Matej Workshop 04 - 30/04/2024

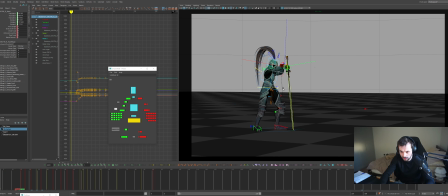24:56 Is it because this is FK? Oh, it's okay, it's this guy. So it's this guy. Just gonna select everything that could be involved in this move. That I might have just moved. I set a key, and I'm gonna go right up until kicks off. So up to this frame.
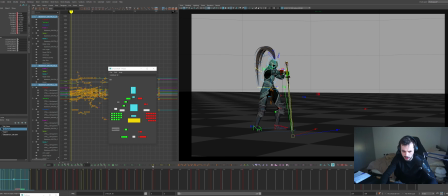25:11 Use the global offset, and then I'm gonna tween machine back to the first pose, and it still didn't move. What's moving it? What am I moving it with?
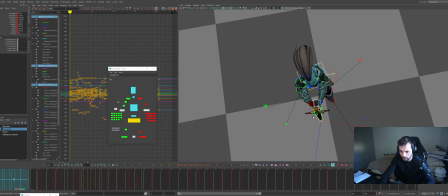25:23 That isn't changing. Am I not selecting one of the controls?
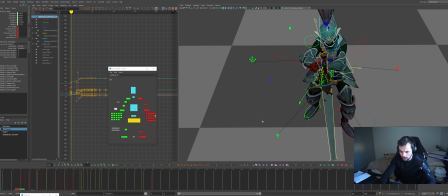25:32 Bit of experimentation to figure out what's happening. Is it this guy? Oh, it's because of the parent maybe? But what's moving this then? It's not this.
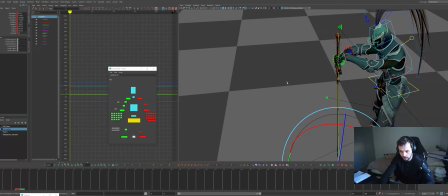25:47 It's not this. I think. Does the parent switch on the frame here?
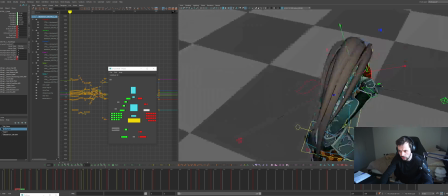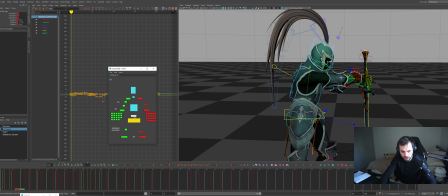26:00 Doesn't necessarily look like it. Yeah, I'm a bit confused what's happened there.
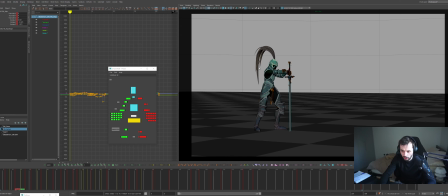26:07 The parent potentially changing. But whatever, I would just try and push whatever it takes to get, you know, a stronger pose like this here, just so the readability of it is nice and strong. And we're always pushing for readability. So let's maybe look at another pose like this pose.
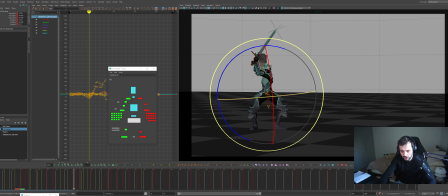26:25 It would be cool maybe if we had a stronger shape with it, and if it was clearer. I mean, this is more of a breakdown into this pose, which I think is a really cool pose. I'd love to see maybe a bit more lead in the hips compared to the chest.
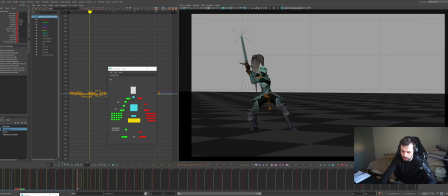26:45 And we're always looking at these different elements and trying to push them so that we have these nice flows through the pose. I would love to get this straight for this step, because this kind of pose is super nice, and then you step down onto it.
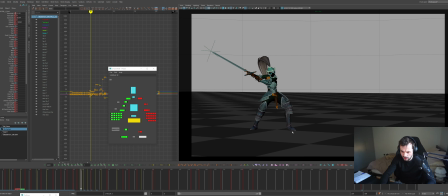27:05 So you get this nice kick out with this lead, and then you're going to step onto it as it steps down, and your body weight comes through. So I'm always looking for positions like this where I can push that clear line for that pose.
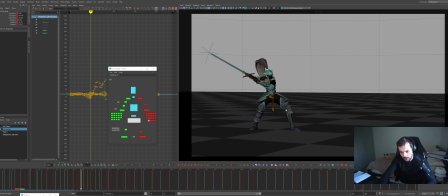27:27 Try and make things as clear as possible. Drawing our breakdowns here. This is a nice pose. I like this one a lot. So yeah, I would always look to push my poses as much as possible when I'm doing stuff.
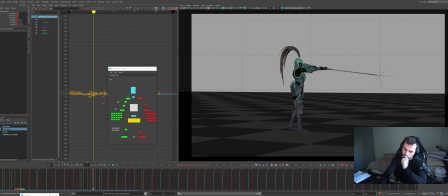27:48 Makes me almost want to hold in that pose now, but a bit janky because I haven't properly worked in and out of that pose, but hopefully some of the principles are clear. Cool. Here's another example of where we could push to camera a little bit more because the sword is getting lost. So if we twisted it so that we see
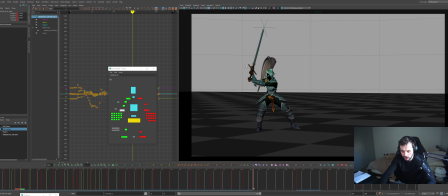28:09 the edge whichever way we want to go, probably this way because we're following through back this way. So I never want to have like the side on of the sword, like that really thin bit towards camera. I'm always going to want to push it around a bit wherever possible, just so that the readability is always there.
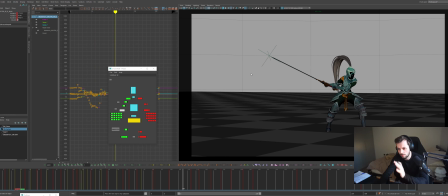28:30 Nice. Cool. So that's my biggest, because a lot of this is you just need to continue blocking. I think fixing some of the presentation stuff and then really focusing on pushing a couple poses here and there, but mostly it's just making the timing work. So what I did was just sped up some of the swings.
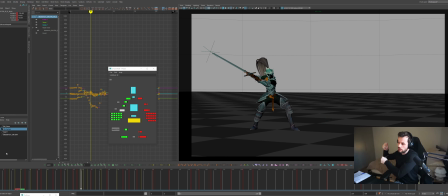28:49 So we're kind of keeping that nice slow build into the swing, but then speeding up the middle and then keeping the end bit and speeding up through each of your poses. I think that's going to get you a long way. And
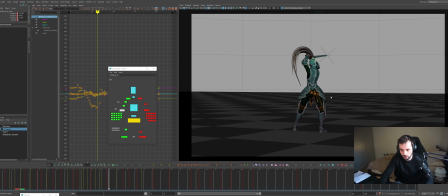29:01 then it's all about pushing the poses where you can and making the readability as good as possible. So I know you haven't touched this thing. It could be cool to push that in certain places so that the readability, I mean,
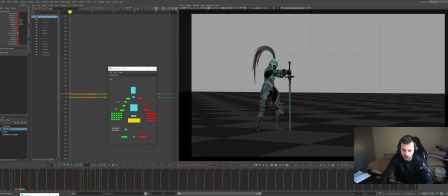29:17 you're gonna have to do an overlap pass on it in the end to make it nice and flowy and cool. But it could be nice to think about how that is involved with the main poses that you have. So here it's really cool because it's out of the way of the silhouette. Here it's a little bit in the silhouette, so you know,
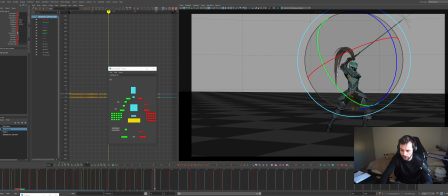29:34 just that little push like there so that it doesn't overlap that back part of the silhouette helps the pose readability quite a lot. Like if I compare, you know, this where the silhouette is the hands, the sword,
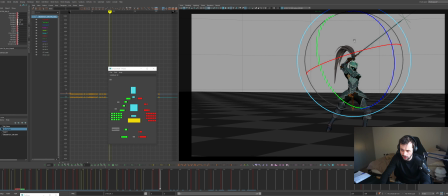29:47 and this big hair thing over the top of each other, just moving it around a little bit really helps the clarity in that area, because now there's way less things to focus on in that area, right? Like the visual information in that area is way clearer. If I compare that to that, there's way less things to focus on for that pose.
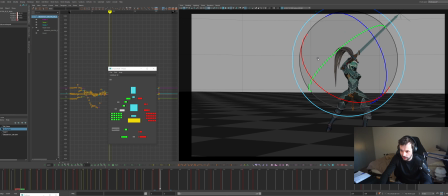30:08 And the other thing is, you know, having that sword tilted a bit towards camera, just so that we can see that edge whenever we're in a hold pose. It's good to see that clear edge. Cool, man. Hopefully some of those notes are useful, and a lot of it at the moment, I think you're doing a good job.
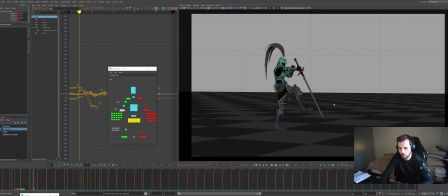30:27 I think it's just continuing to work through what you've got. Yeah, cool. Best of luck with it. And yeah, let me know if you have any questions, and I'll do my best to help you where I can. Thank you very much. Good luck with it, man.